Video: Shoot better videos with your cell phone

Want to take better videos with your phone? Check out these tips.
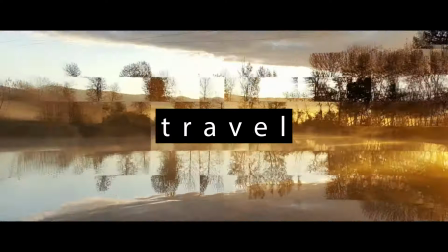Okay, so in this video, we're going to show you some tips to take better video with your phone. First step, you want to hold your phone, not like this, but more like this horizontally when you're doing your videos of anything.
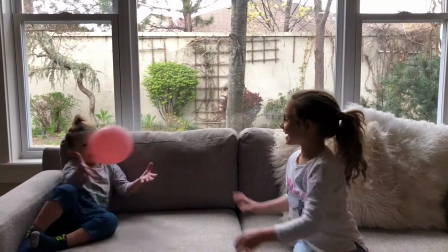21s
Essentially, you want to shoot in horizontal mode because that is 16 by 9, which, what's that mean?
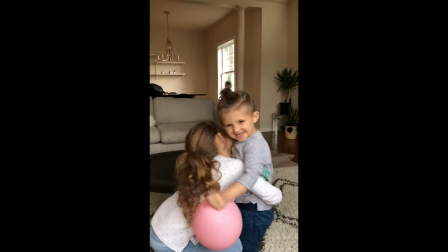26s
It fills the whole screen. When you shoot vertically, it only fills a portion of the screen and you have all these black bars.
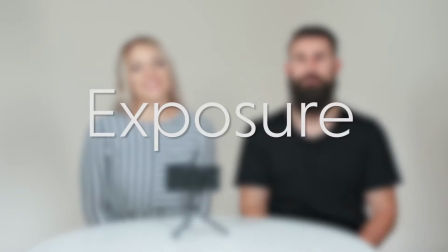32s
So, shoot horizontally. Another good key is to not shoot into the light with your phone. So what that means is you don't want to aim your phone at the sun or at a big bright light. So if your kids are on the playground or you're shooting something and the sun or something really bright is behind them,
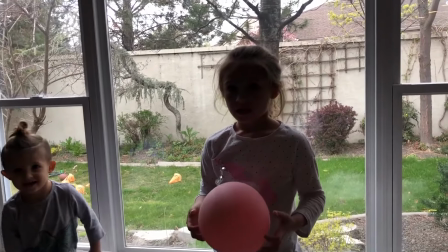49s
what your phone's going to do is it's going to try and expose for the bright thing and not your kid or the subject.
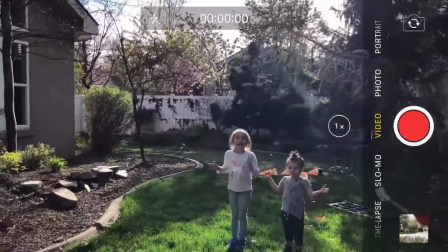54s
So what ends up happening is that kid becomes a silhouette. It's super dark.
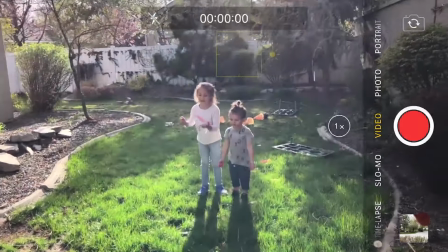58s
So instead what you want to do is you want to turn the camera around and actually turn your back and shoot the opposite direction.
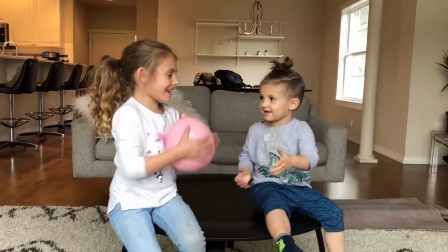64s
This way you're going to use that light as a source to light up the face of the kid or whatever you're shooting and you're gonna get proper exposure.
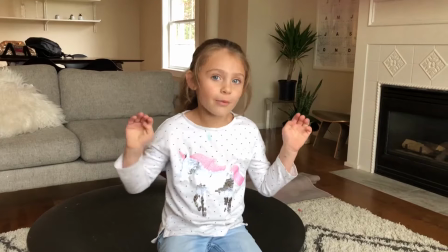72s
Another thing is you really have to be careful not to use the digital zoom. I've been there trust me don't do it it ruins and destroys your quality of all your videos.
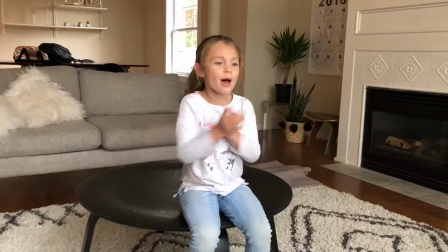81s
So instead of doing the digital zoom by pinching what you want to do is just get closer to your subject you're gonna get way better quality and something you'll actually enjoy watching later. Another great option if you want to take your phone to the next level is there's a ton of lenses that attach directly to your phone.
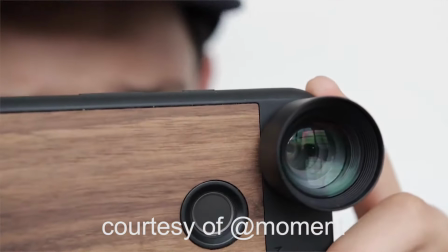96s
A good brand for those who don't know is Moment. They create awesome lenses that actually increase your focal length.
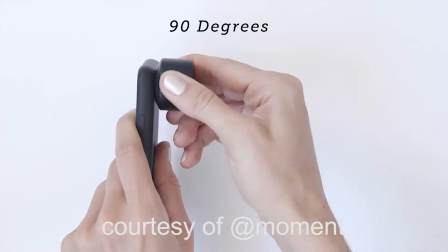103s
What that means is you can put a lens on top of your camera over your camera and you're gonna extend that length so instead of zooming in with your fingers you can actually zoom in with that lens and so it'll increase your camera quality. You can essentially shoot with a 35 millimeter or 50 millimeter on top of your camera. So you're pretty much hacking your mobile phone to be like a DSLR. Another thing to do is instead of using the camera's native feature, you can actually download apps, you can buy apps that actually let you control way more settings than what your phone will let you do.
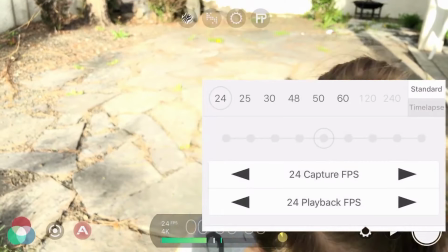132s
So you can select the frame rates, you can lock in the focus, you can lock in the exposure,
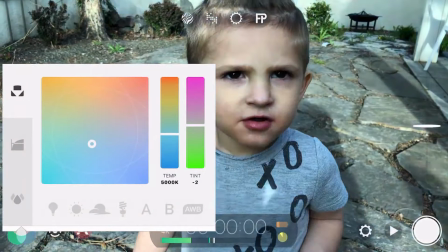137s
you can do all sorts of fun things that will allow you to enhance your videos and have a little more control.
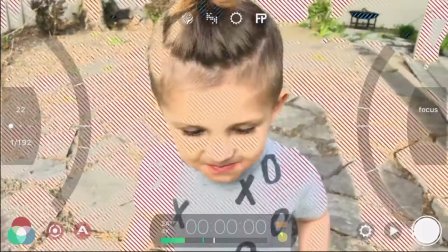142s
A good app to think about is Filmit Pro. That's something I personally use because it gives you way way more control than the native camera app.
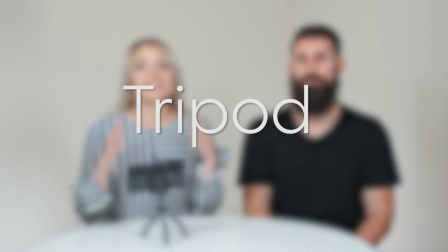148s
Another great thing to use is there's a ton of these small tripods.
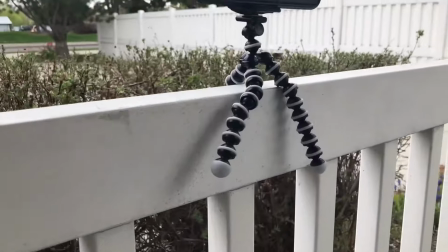151s
They're great for time lapses, for really setting up a family shot, or setting up things without having to use your hands.
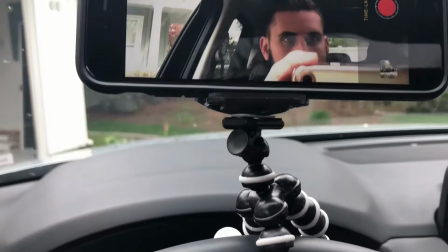158s
They're also great because tripods like these actually twist so you can mount them to railings, or staircases, or just different things that you are around that you find, even like a car door. So if you want to get a really epic driving shot, you might be able to mount it. Now you're risking your phone, I just want to point that out, but you can mount it to the car door, or even the mirror, or different things, because it's it's pretty light in the back or if you just really really want a selfie mode you just next up is a mobile stabilizer those are great because it really stabilizes the phone so it removes any type of shakiness to
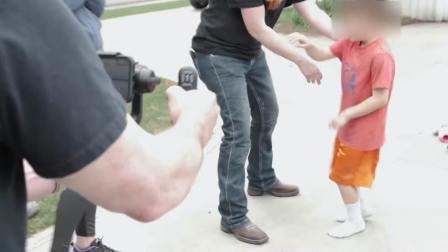189s
mess with your video so you get better video quality as you're running around if you're chasing kids or if you want to use your phone to shoot a wedding whatever it
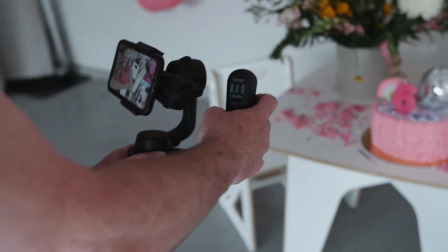197s
is it it's they're really great there's all sorts of brands that make these we actually just reviewed one called Movi, it just was released. You can check out that video somewhere here if you're interested in that. Also linked in the description is a list of different stabilizers for you to consider. So those are some simple tips to help you take better video with your mobile phone. So comment below and let us know your tips that we didn't cover.
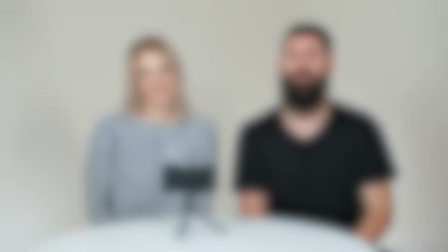218s
Make sure to like and subscribe and stay tuned for next video.